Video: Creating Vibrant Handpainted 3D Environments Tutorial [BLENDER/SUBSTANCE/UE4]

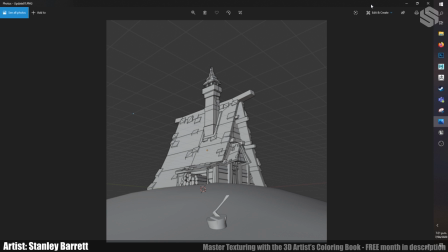(4:08)
assets that hold lighting information without it, um, while still tiling, and that can pose some other challenges. So this one in particular, I decided throw all that away.
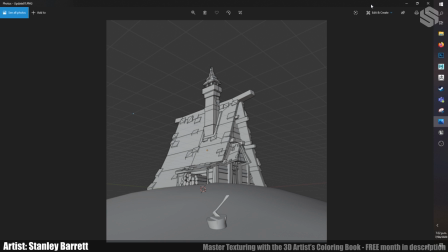(4:24)
This is just going to be more of an experiment test on trying to build my skills doing unlit texturing and hand painted texturing, and trying to get as close to the concept art as possible. Um, so initially I blocked it out.
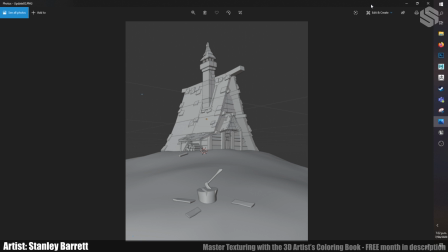(4:38)
I guess I was trying to get the shapes correctly from this work.
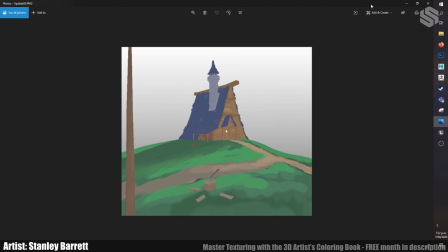(4:44)
Moving along, I pulled them all into Substance Painter, so this would have been after I'd UV mapped them. I brought everything into Substance Painter and then just gave it, I guess, the base underlay of what the colors would be.
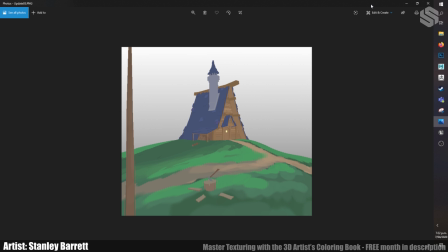(5:00)
So this was relatively straightforward. In order to get all of this down really quickly, um, I just use the vertex coloring inside of Substance Painter to just quickly slap down some colors.
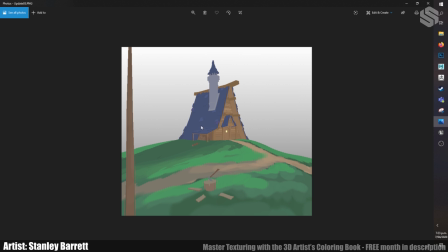(5:14)
And you'll notice particular attention to how I could create some shadows, and just trying to get that lighting information in from the get-go that I could build upon later.
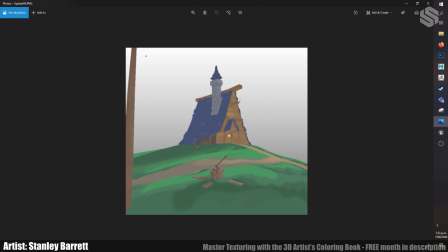(5:27)
So this was, I guess, the first paint overlay. So this was trying to establish more of the other shapes, especially in the chimney and other sections, and just trying to build upon that.
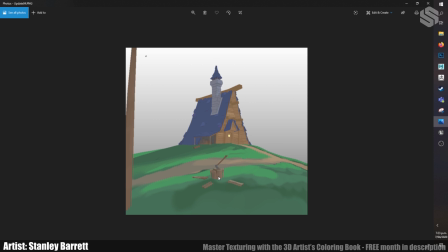(5:43)
More importantly, it was to make sure that the thing closest to the camera, so this wooden section here, just had a little bit more time and detail put into it.
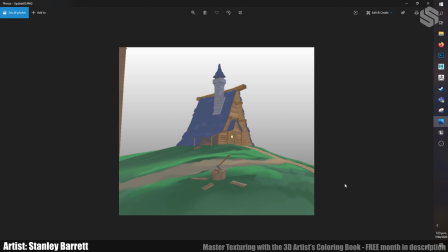(5:55)
And then I guess the thing I noticed most from that point was that the lighting information wasn't really reading as contrasty as the original image. So just kind of building upon that and
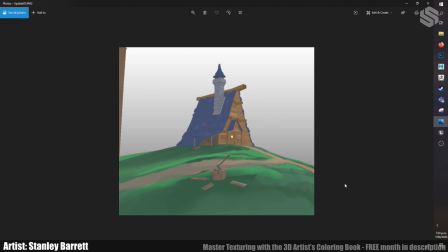(6:13)
adjusting the hue saturation in those color layers really helped build things up.
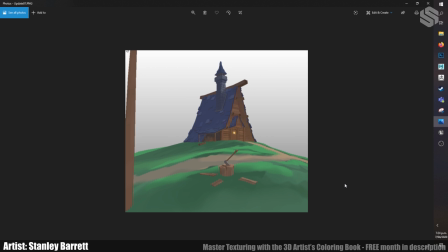(6:20)
So that's where I moved and tried to get more reddish tones into the wood, which really helped push, I guess, the general ambience of the scene by just having more contrast and building upon more different colors to make it more interesting.
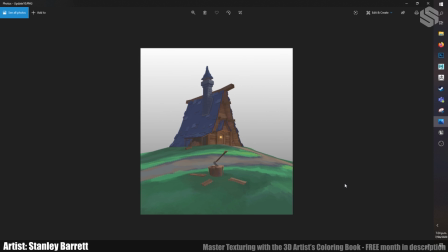(6:37)
So I think this is around when I left Substance Painter and decided to see how it would look in Engine. So as you can see here over on this pass, I spent more time texturing the wood and just trying to get some minute details,
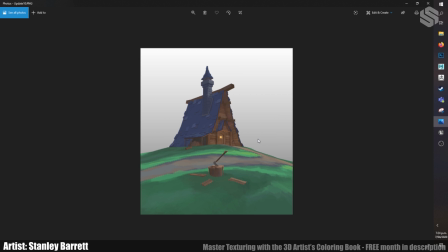(6:55)
which wasn't overkill since it is quite far away from the camera, and more focusing on the colors and the general lighting, just where the light sources would be, where it's going to hit, and just trying to get those details in.
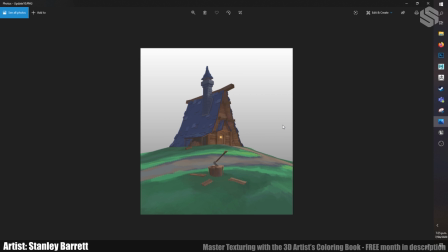(7:11)
Since the biggest thing for a scene like this, where most of the smaller details are quite far away, it's more about the color and the composition, which was luckily handled by Tim. So I just needed to really nail what he had created already.
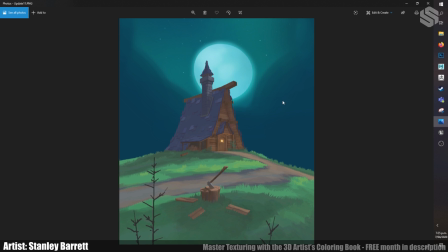(7:30)
So this is the first shot in Unreal Engine. This was the real composition shot. The background I just painted, put it in behind. A trick I did with the grass that I'll go over later, which is something you could do, I guess,
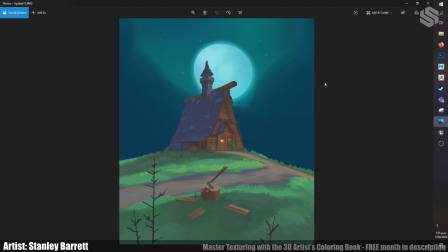(7:48)
exclusively to the more unlit scenes. And that's how I got those colors to match the ground below.
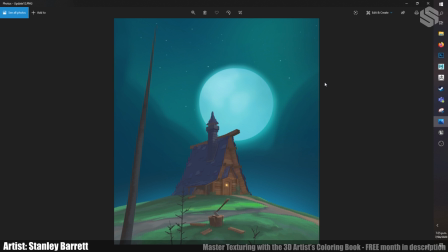(7:57)
So I guess just moving onwards, there was a lot of foliage that still needed to be placed around. I think I still went back and tweaked the textures multiple times, even from Unreal, just not being quite happy with a few things.